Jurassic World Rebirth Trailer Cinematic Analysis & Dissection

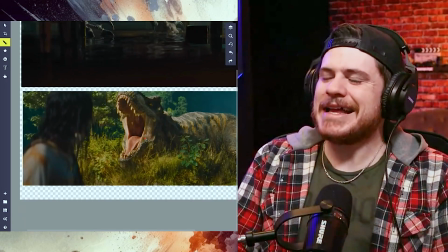493s
And I don't know about you all, but when I saw this shot, I was like, is that an animatronic T-Rex?
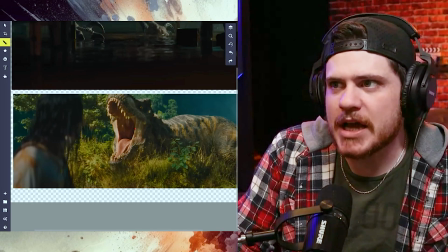500s
Because the way this looks in the trailer reminds me of the T-Rex from the original Jurassic Park.
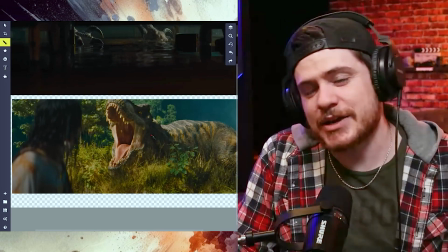508s
Like, it could just be good animation that's like replicating a style and a look, and maybe that's the case,
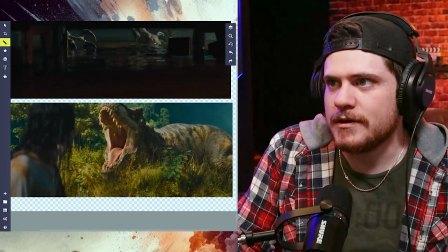515s
but this really gives me a feel for animatronic by just like eyeballing it.
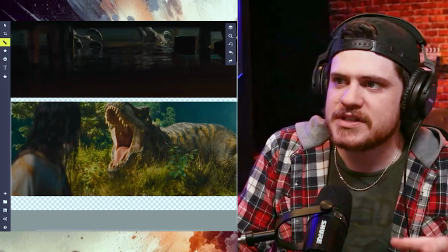521s
Let me know. I have no idea if they used animatronics in this film like they did with the original,
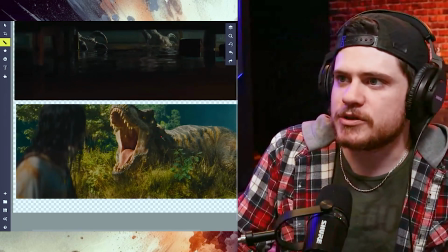527s
but it would make sense if they're trying to call back that nostalgia a little bit with this film. But I just thought this is a really good use of depth.
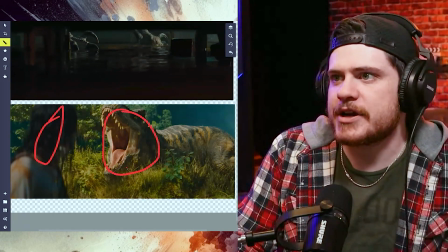534s
You obviously have your foreground, you have your middle ground, which is the area of focus, this very dangerous looking T-Rex with his mouth wide open.
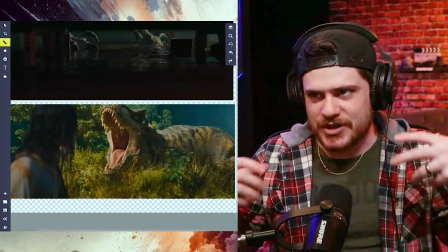543s
And it's obvious that everyone's gonna use this shot for the thumbnail because it communicates so much of that classic Jurassic Park look.
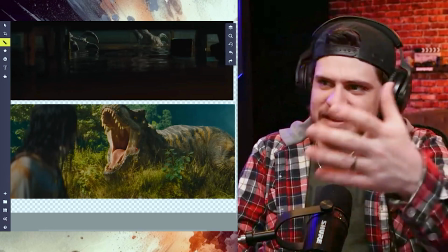552s
So even in marketing, like this shot with its mouth wide open,
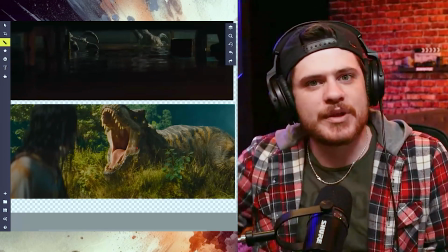555s
almost like it reminds me of an alligator that's got its mouth open waiting for a prey to crawl in, thinking it's found a new cave home.
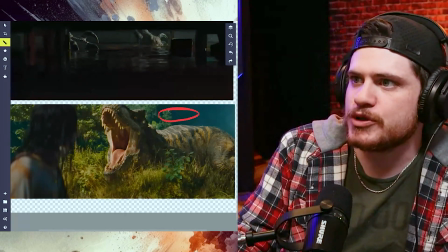564s
And then you have this really nice green and blue background that it stands against.
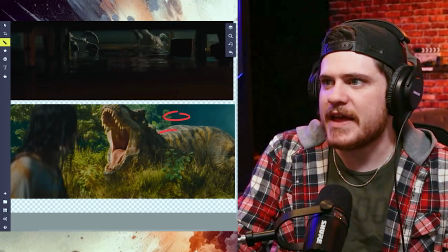569s
So with that color contrast of the background and then the brownish color of the dinosaur, it really makes the dinosaur pop off the background. But this is just a really good use of creating depth in your image with a foreground, a middle ground,
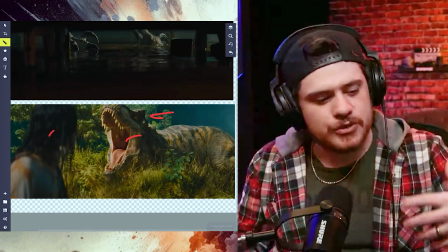584s
and background, instead of just having like two areas, with middle ground being in focus. So that's all I got. I hope that was fun diving into some of the cinematography choices of the new trailer for Jurassic World. Let me know your thoughts in the comments if anything stood out to you. And thank you for subscribing to the channel so you see more videos like this.